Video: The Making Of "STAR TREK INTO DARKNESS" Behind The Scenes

So here we are at the Nibiru jungle.
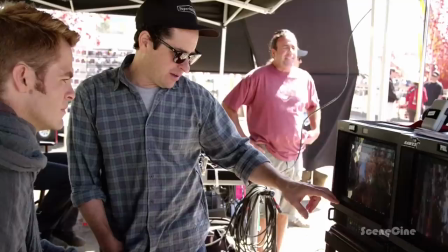The idea was to create something that sort of felt like the old Star Trek show, but make it a little bit more real. 3, 2, 1.
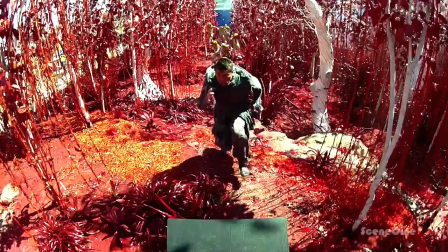Once we cut to our characters a few minutes into the movie, hopefully fulfills the kind of promise that the end of the first film gave the audience, which was they're going to go off and have adventures.
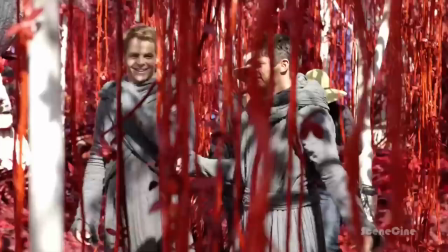They're trying to kill us!
So good. It's great to start the movie with this sort of Kirk Bones, you know, relationship, like a old married couple that are at each other, you know.
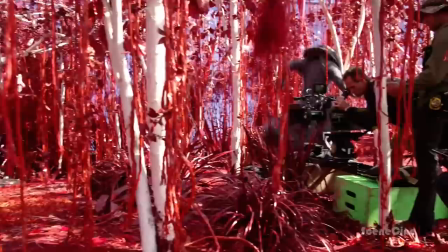It's a classic Star Trek set. I mean, it really is.
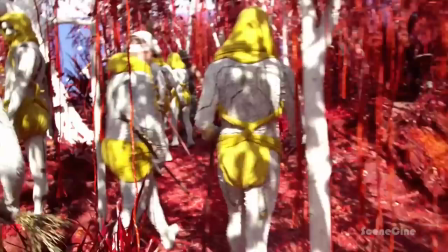If it weren't for the fact that it's actually outside, which is wonderful because it breathes a whole lot of life into it, it's always much better to have the elements there that you can actually physically react to,
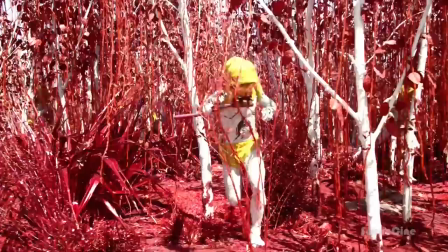as opposed to, you know, having to use your imagination. The design department's done a phenomenal job.
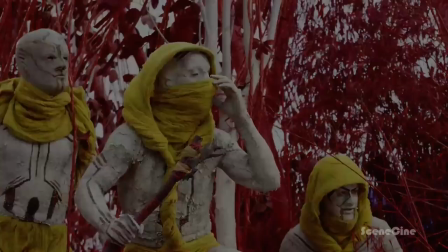They really have, from the sets to the way that the Nibirians look. Yeah, it's coming together really well. We originally intended to go to Hawaii to shoot that sequence,
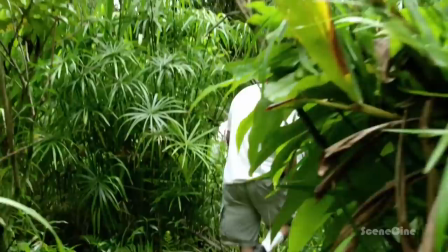and we were going to do some colorization to the film to create the red planet.
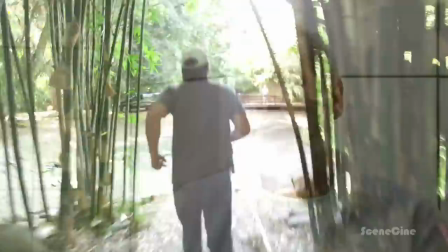And then when we went and scouted it, we'd come to realize that it was just going to be too expensive to do it there.
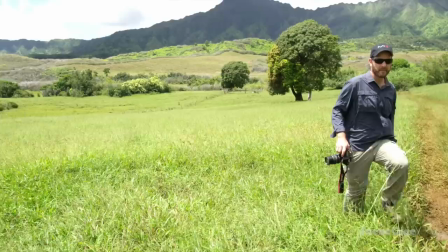So we started going around looking at various pieces of land where we might grow vegetation and create that world. Eventually, we came around to the fact that we were going to have to build a big section of it. We were seriously been working on these trees, painting all this foliage for about 6 months. We're going to attach 3 dozen of these leaves to the tree, per tree, at 175 trees.
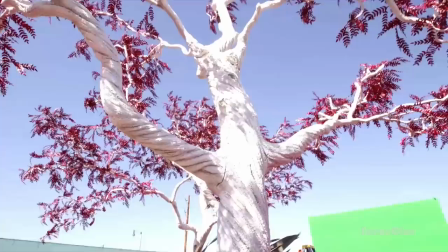So it's 500 dozen altogether. So we wanted to stick with some tropicals,
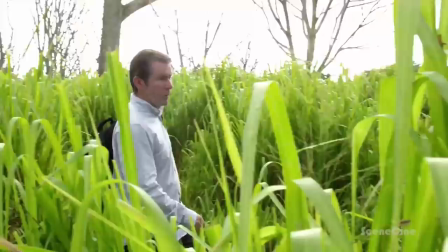but one of the things we noticed when we did our tests in Kauai was that there's so many different kinds of leaves that it just kind of became a jumble. So we wanted to bring it down into a certain flavor.
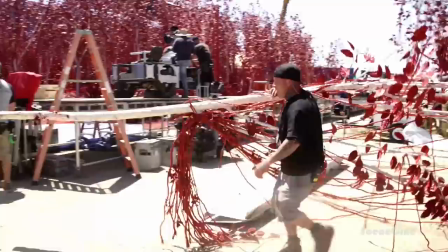So the flax, which is the pointier, the tall ones that you see in there, we definitely like those, and there's smaller versions of that.
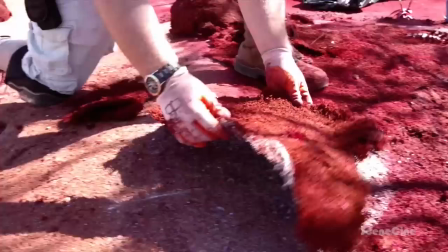Although our island is volcanic based, we wanted a very kind of mossy, soft look.
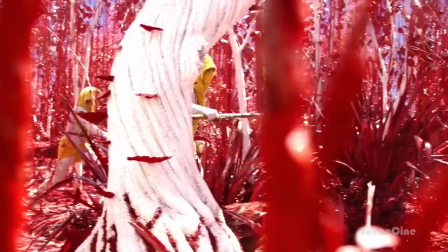So we actually do have different kinds of moss in there and shag carpet. You name it, we've got it thrown in there. It's great.
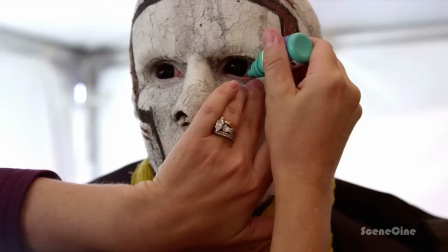So our Nibirans, of all the things that we were designing on the show in terms of character, were probably one of the most collaborative and iterative designs.
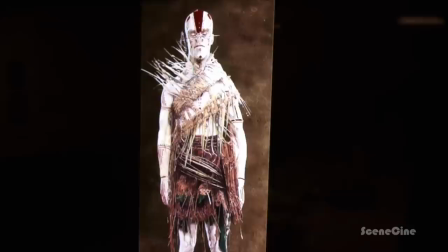They're very well maintained aliens. This particular design was very challenging because it had changed over the course of time from the very,
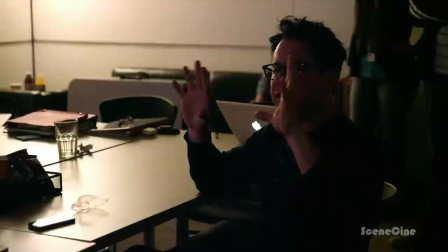very beginning of the film when it was all CG to now where it's actual actors in makeup.
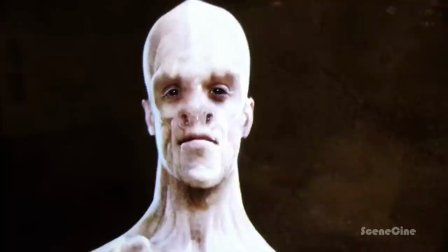Just before we get into adjusting his nose or changing things, let's just look and see what he looks like.
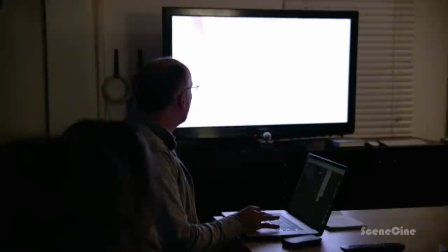It would be great to just sort of find something with the most basic version of him so he can really perform it.
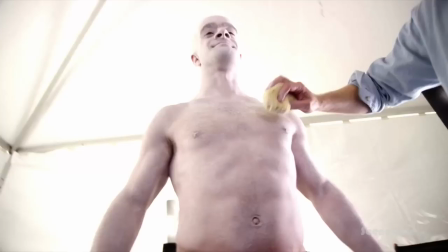Can you get closer? Yeah. I wanted you to see.
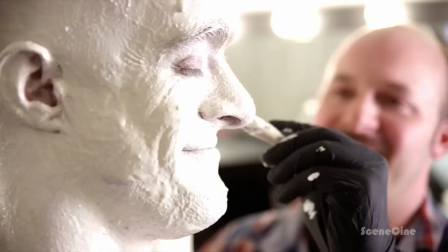They're basically putting on the base layer of the skin,
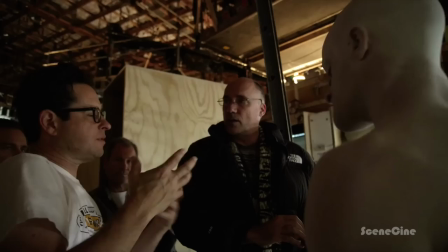and then they're going to put on some mud and some costume and show me to JJ and see what needs to happen from there.
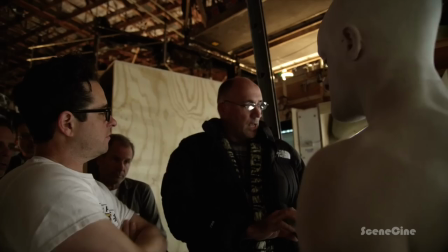I would argue it's probably a better thing to just go all mud, all white, and then the mud paint stuff up.
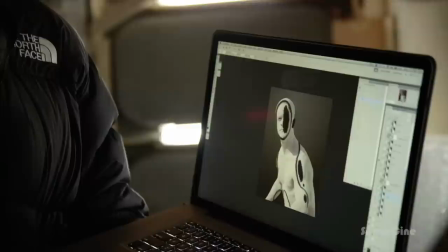Got it. Of these, then, is there direction from just a pure graphic design standpoint?
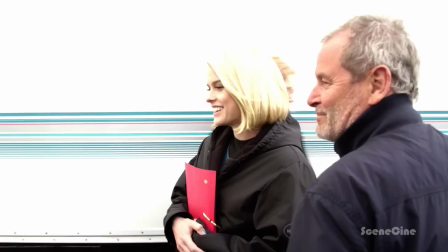I don't think he's just scary. Yeah. It's crazy good. It's going to be amazing.
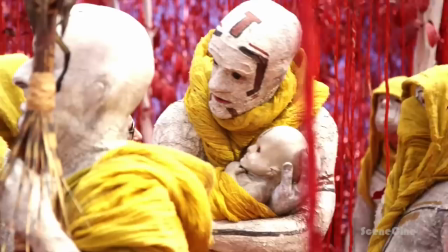It's really going to be great, crazy. Can I touch you? Sure.
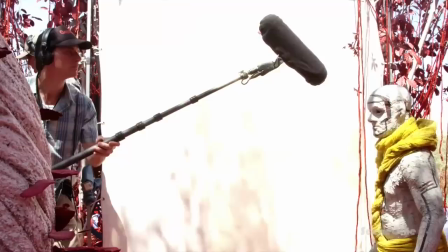One of the coolest things for me is actually seeing these people in the makeup,
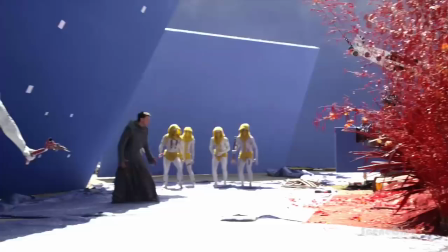them turning into the characters and doing things with it that I never anticipated or even thought of.
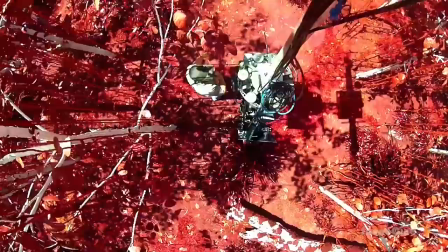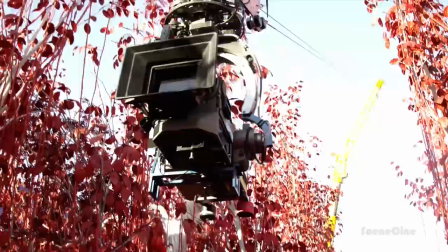3, 2, 1, action. We're flying the camera through set here. We're hanging on Tech 12, so nice string, basically rope.
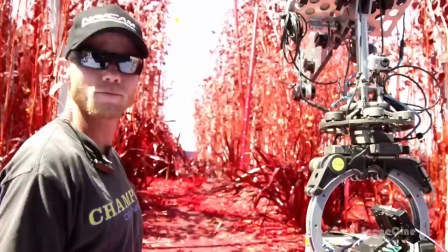And then we get to drive it back and forth. We can go up and down. It goes really fast. Fun rig.